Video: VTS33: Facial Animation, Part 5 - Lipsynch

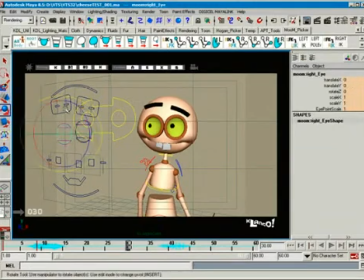28:58 even make that bigger. And you know, this is what you can do. You could take your time and really build a fun looking, you know, emotion moment. And so what we got here is really,
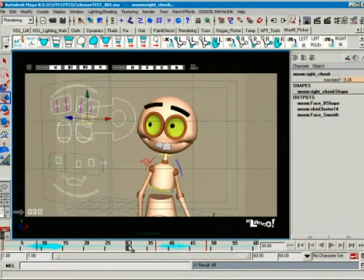29:18 and then he's happy and he's thinking about it, and then he says wow, like he's like he can't believe it. So maybe here, you know, he just changes his, where he's looking a little bit like he's thinking about it. Okay, and then here he says wow.
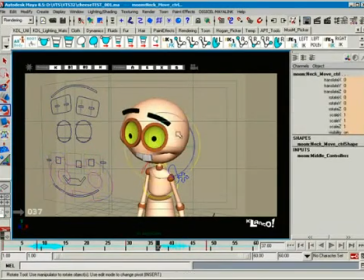29:37 Now here's something where, you know, I want to just adjust the head because I want the face to read better. All right, And because the way I adjust the head, I also kind of want to adjust the body a little bit. All right.
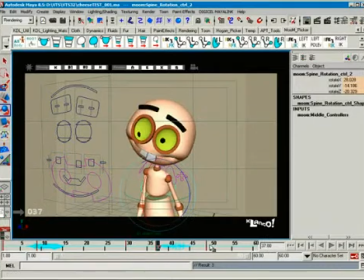29:56 And I want to do the same thing here. So I want to take and build off of these poses to kind of settle him a little bit for this moving hold bit right here. Okay, so maybe we need to rotate him just a little bit forward so he doesn't feel like he's...
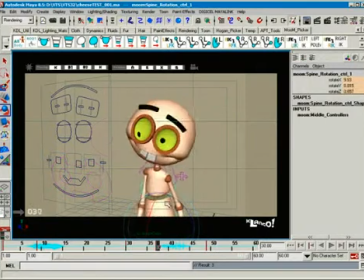30:17 There we go. A moving hold right there, okay? So right here what I want to do is, for this particular little deal, is I want to say wow. And so I'm going to try and build a bit of a wow in there.
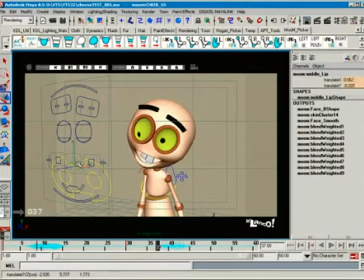Alright. Still keeping the happy. But again, just going for fun, unique, expressive shapes so that when somebody,
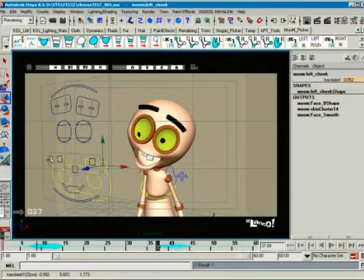30:54 when a director watches this, they don't have any questions as to what is going on. It'll be easy for them to know what's happening.
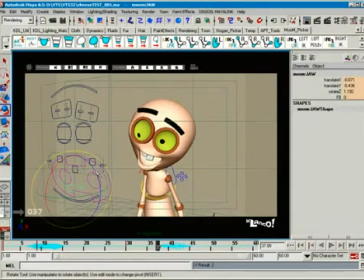31:14 And let's see. All right.
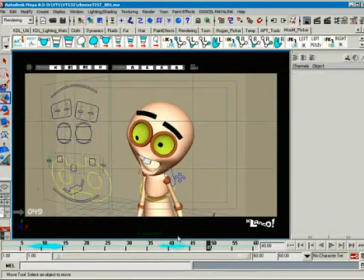31:29 And at the end of the wow, it's a different, it's a wow, so it'll be maybe kind of something a little bit tighter. Okay. And we just use these controllers to kind of still build some emotion to it.
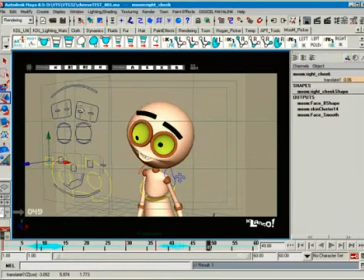31:48 It's hard to smile and go a pucker at the same time, but it's possible a little bit. And then we kind of hint a smile right there with that. And then take these guys down and then rotate them.
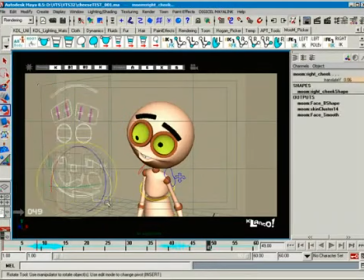32:11 Okay. And so we key that. So what we've done is corresponding with the body blocking, we've built facial blocking that is mindful of the phonetic sound around that pose.
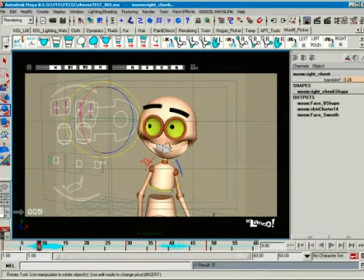32:28 Okay, so here he's saying really, so there's an E, there's a big E. Now is it closer to an R and an E? We'll figure that out later. But right now this is pretty darn close to it. And then at the end he's kind of happy and thinking and he's not saying anything. And then here he says wow. Now I know this is a wah right here, but you can shift these keys around later.
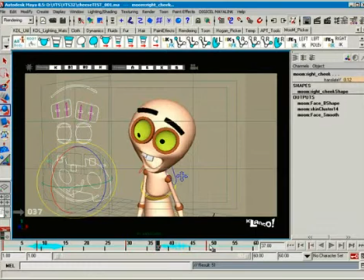32:46 It's going to be really helpful to kind of see it as it plays through. You'll when you show this in dailies, the director will, even though this is a still frame and it comes a little bit early, from an accuracy standpoint, it really sells that moment, that wow kind of moment,